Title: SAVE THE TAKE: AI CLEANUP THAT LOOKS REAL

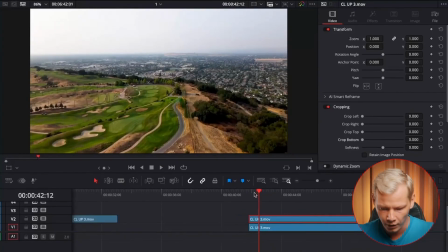755s
This is also a working tool. We'll use it too, right? It can save you in a huge number of different situations. Artificial intelligence makes us, it won't replace us. Guys, I ask you to calm down. Artificial intelligence will never replace content creators. As well, who would?
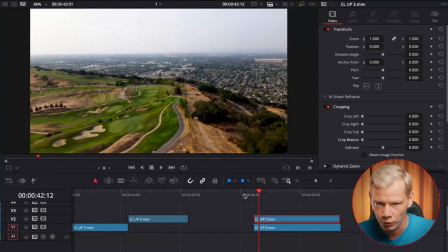774s
Because we make the idea and the video whole. We know how composition, exposure, color, and so on work. And how can artificial intelligence create a completely authentic shot, even if, let's say, it technically can, right?
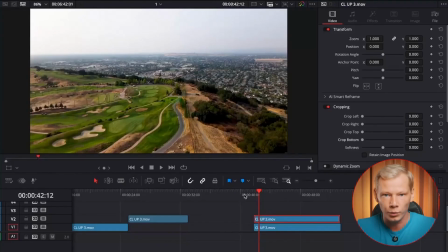789s
Who will be responsible for deciding whether the complete video, the whole video you edited, is good or bad? Which specific shot should follow which specific shot? That's exactly what the creator will determine. So we are the final censors of the video. We look at the final result and say, yes, this is good.
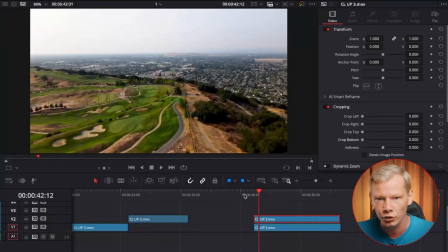808s
Let's release it. Even if we used artificial intelligence, our main value lies in our experience. What should you pay attention to? You should pay close attention when creating or removing any elements or objects from your shot.
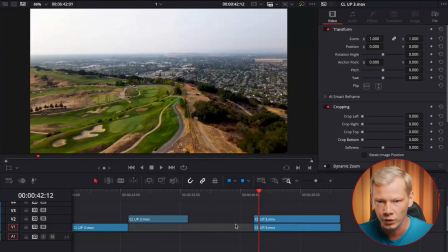822s
Always make sure that the light and shadow match, so that if you remove an object but its shadow or a hint of its shadow remains, that's a failure. For example, let's say there was a tall building here, right here, and you removed it, but you didn't remove its shadow.
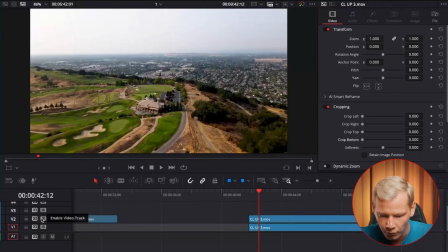835s
Yes, so here on the right is the shadow and you didn't remove the shadow. In my case, the shadow here is from the trees, so everything is fine. But if not, then it will be a mistake and the viewer will notice it. If the viewer notices it, then you haven't done your job properly.
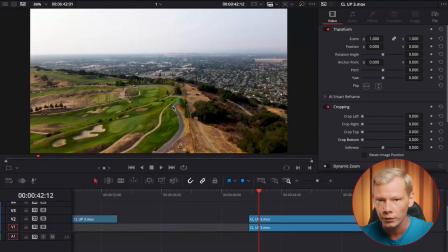852s
Keep this in mind when you're doing cleanup. Next, let's go back here, for example.
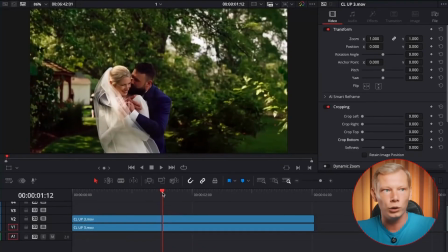858s
You know, when you stick graphics onto a video, sometimes the graphics drift separately, right?
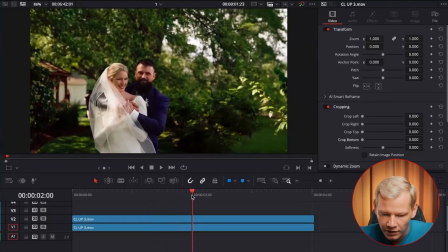863s
That's called desynchronization. If you created graphics and there's even the slightest desynchronization, the viewer will instantly catch it too. The viewer will notice it right away, immediately. Maybe they won't realize it consciously, but they'll feel that something in this shot is off.
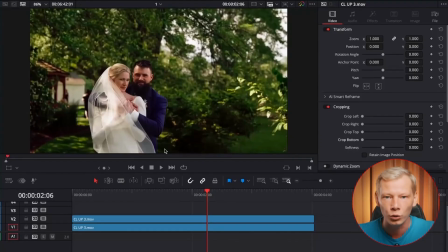880s
I don't know what it is, but something here just isn't right. And this shot will kind of feel bad. Also, the color and style absolutely have to be consistent. If your original video has fine grain, yeah, that cinematic look or some kind of distortion or warping or anything else,
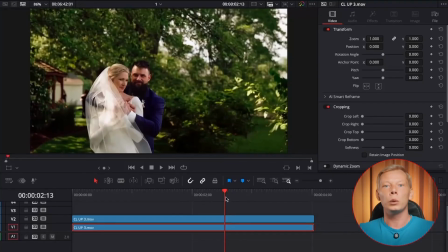897s
then the exact same thing has to be present in the element you're adding or removing. Let's say you remove something here, like we did, right? We removed the photographer, but let's say this element here is completely different.
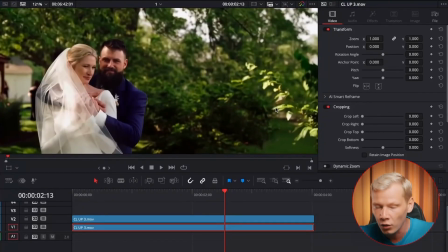910s
Now there's grain here, yeah, that cinematic look, or maybe the lens distortion is a bit different here. In that case, the viewer picks up on it right away, and that shot will also be considered a bad take. Pay attention to these details as well. Basically, the viewer's brain expects patterns.
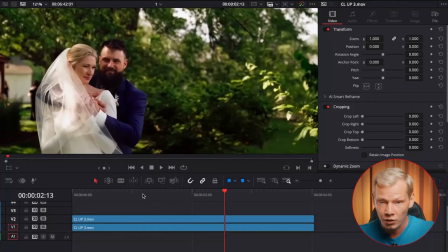927s
It looks for simple, consistent details. If these small details are off in your video, then the viewer will sense that something's not right. They might not realize exactly what it is that's obvious. They might not be able to answer for themselves.
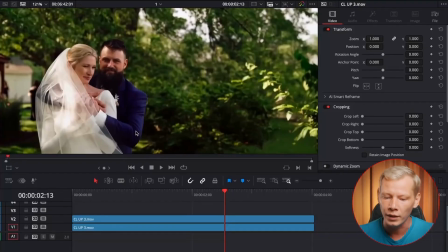941s
What exactly is wrong with this video? But they'll still feel it, so be attentive to the details.
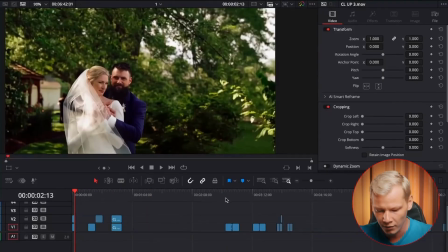948s
Let's move on. What else do we have here? What other examples do we have?
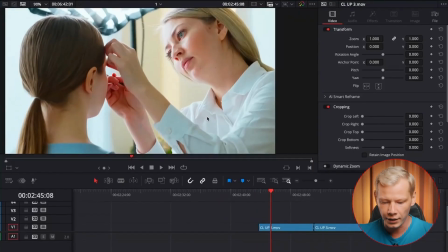953s
Here's a great example, right? A huge number. This is a super common mistake.
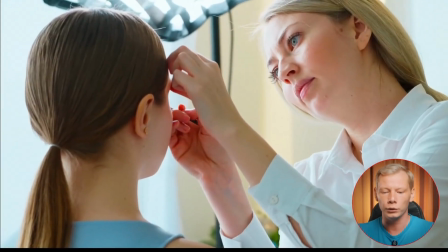958s
Well, not a mistake, but a thing that happens. Right here in the background, there's a lighting fixture.
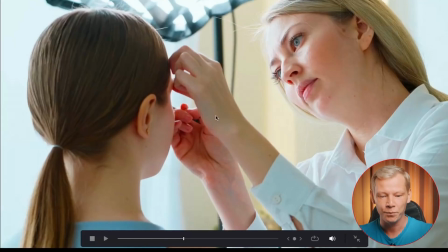965s
By the way, I have almost the same one. Mine has a sturdier stand. So there's a lighting fixture here and, well, it ruins the focus.
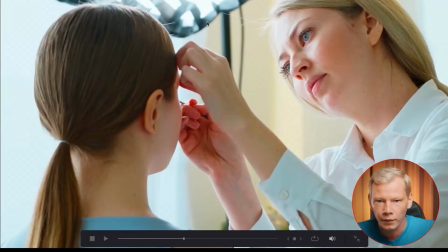973s
It draws unnecessary attention. It pulls focus away from our main characters.
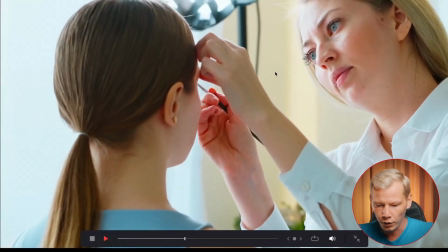978s
All right, can we remove it? Well, here's our original shot, right? Now let's see.
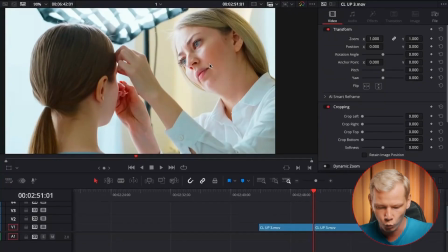984s
And here's what we ended up with.
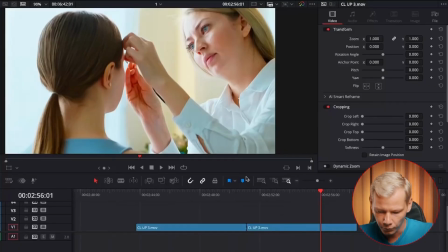989s
Perfectly clean image. Look at how many details we've lost here, right?
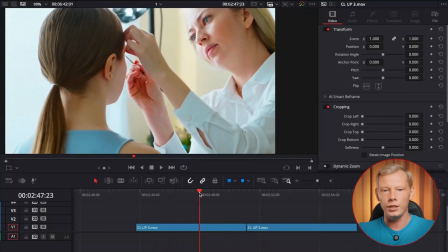995s
Let's take a look. So we can easily and cleanly remove some lighting fixtures because that's also a big problem.